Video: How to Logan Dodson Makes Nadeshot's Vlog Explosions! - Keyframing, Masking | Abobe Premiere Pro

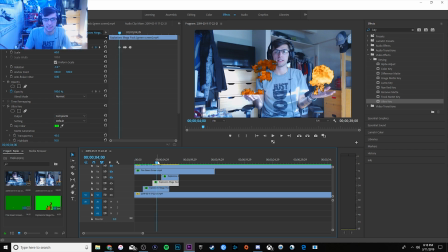7:02 it simple for the video so basically all i did is set the point right here you guys can see that's kind of where my hand's moving still and then if we kind of go a couple frames over you can see my hand starts to drift to the left a little bit so all i did is kind of go keyframe by keyframe and just kind of tweak this a little bit you can see you
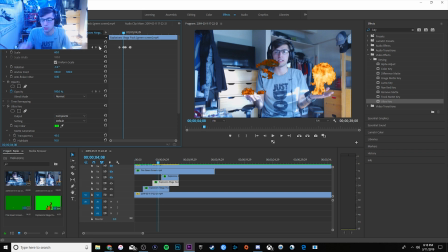7:18 can kind of move it back and forth if you use your arrow keys you can do it super precise and you can kind of just keep moving over i think you can actually use your page okay maybe that doesn't work uh sometimes you can use your like page up and page down but for some reason it's not working i don't know anyway you can just click on this and use your arrow keys and you can see here it's going frame by frame and you
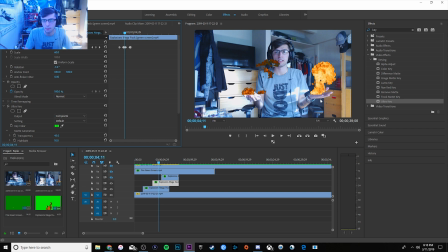7:34 can just kind of keep tweaking this to kind of keep it in the middle of your hand or whatever you want to do with it and then once you get to the end of your clip you can do whatever you want with it i kind of just have it staying there again for tutorial purposes but you can kind of see here if you look closely that the flame is actually staying with my hand
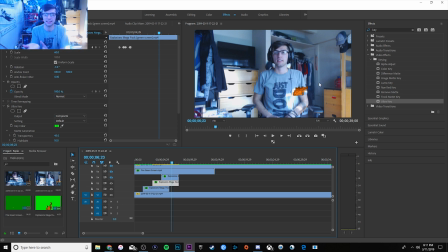7:49 a little bit and it kind of animates it to kind of give it that effect that it's sitting on my hand and exploding from it and kind of staying with it i don't know it looks a little bit better in my opinion than just kind of keeping it generic like uh you'll see in the the first part here where the flame just kind of sits there my hand moves around a little bit and the flame just kind of still comes out of it it
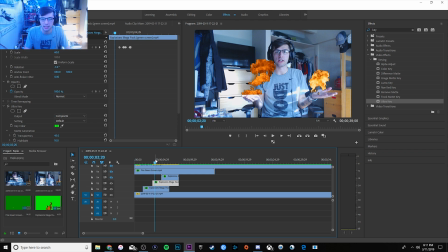8:05 looks a little bit weird um but yeah so that's how you can kind of animate it get that effect and it looks pretty cool and then you can see here once we add this effect back on uh this other layer um you can see that i do the kind of big arm thing
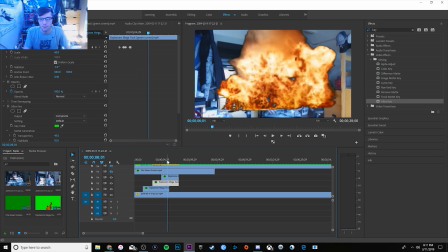8:17 like there's a big explosion coming and you can see here that just boom the whole screen fills up uh same thing again
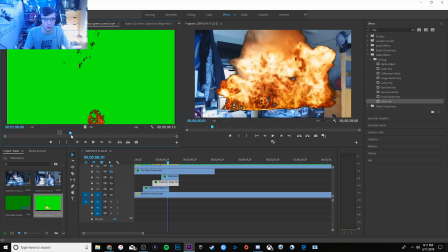8:23 you're just going to want to find another clip depending on if it's a separate clip or if it's in the same pack that you downloaded you can just cut that clip
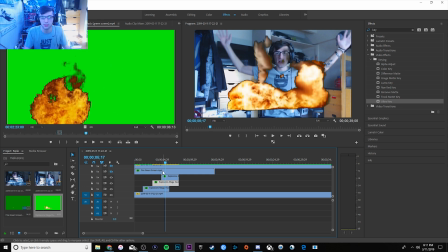8:29 out drag it on top of your timeline what you can do to save you some time is actually especially if it's from like the same video
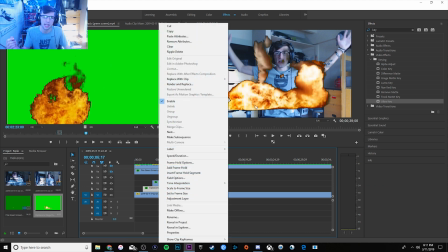8:35 you can actually just right click on your first explosion layer that you already added the keying layer or the keying effect to you can actually right click
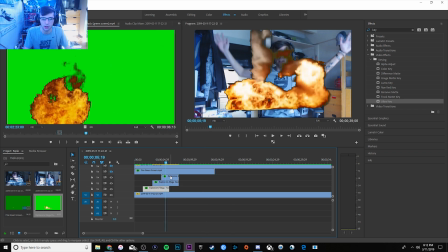8:42 on that and just come up and hit copy and then you can actually go on your new layer and just hit paste and it should look fairly decent you might have to tweak a couple of things uh in the actual keying options but for the most part it should look pretty good again obviously i'm not going crazy in depth with it but you can see there's a little bit of green i could tweak that up and make it look a little
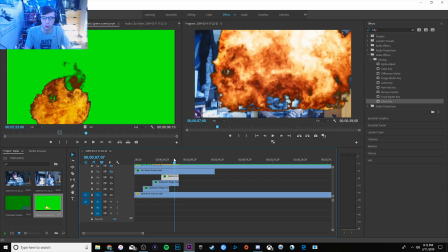8:59 bit better but basically i just scaled this up to kind of fill up the whole screen so it's just a super big explosion and it looks pretty bad because it just cuts away right away but again we're not here to make an actual uh good looking vlog or good looking explosion i just want to show you guys how to do it so there you go there's the big explosion but now one of the other things i
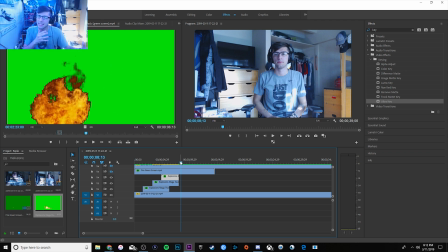9:16 wanted to add that's a little bit more difficult but it's kind of easy if once you get used to it I had a hard time at first
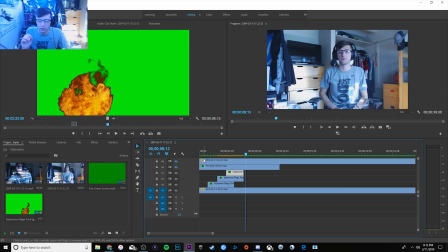9:22 kind of getting the hang of it But one of the things that I think he does too is does a little bit of masking now Basically what that is is allowing kind of giving your video more depth And what I mean by that is i'm going to actually uncheck these layers here And you guys can see that we actually have a little bit of fire going on the dresser in the background But you guys can see here that
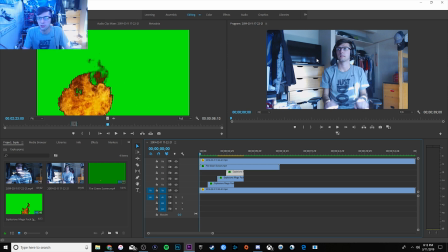9:41 obviously i'm in the foreground I'm like in the middle of the screen And you can tell that the tv and the dresser is obviously behind me just because you can see that i'm in front of it So and then another thing you can see here is that these coats hanging up are actually also covering this so you can kind of tell It gives you the illusion that or not illusion It's actually in front of it,
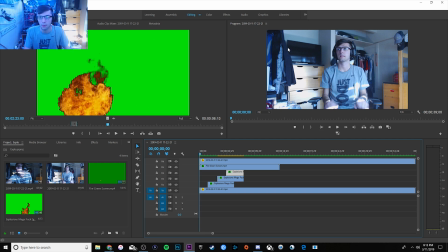9:57 but it gives you that picture when you're looking at it You can tell that the TV and the dresser are behind these coats But when you actually put the fire layer on again This is just another video that I downloaded scale on or scaled it down kind of change the scale and position
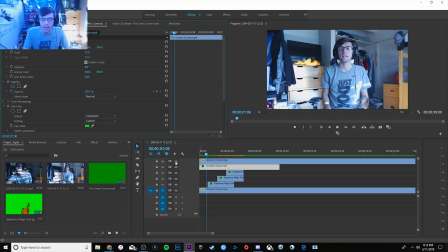10:09 Rotate it a little bit to kind of line up straight with the dresser If I actually hide this mass layer that I already did you guys can see here that when the flame comes across It looks really unrealistic because the flame is actually coming across these coats Even though you guys see that the flame is on the dresser in the background It just looks super super weird and it kind of gives off a weird weird look to the viewer So what you
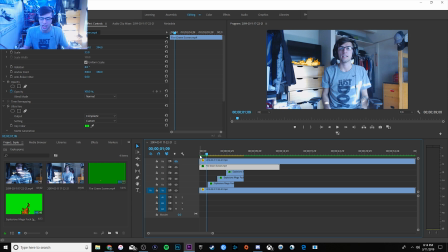10:29 can do is actually do a little bit of masking in it This is gonna go a lot easier if you have a static shot to where like I'm sitting here Like the camera's not moving and it makes it a lot easier.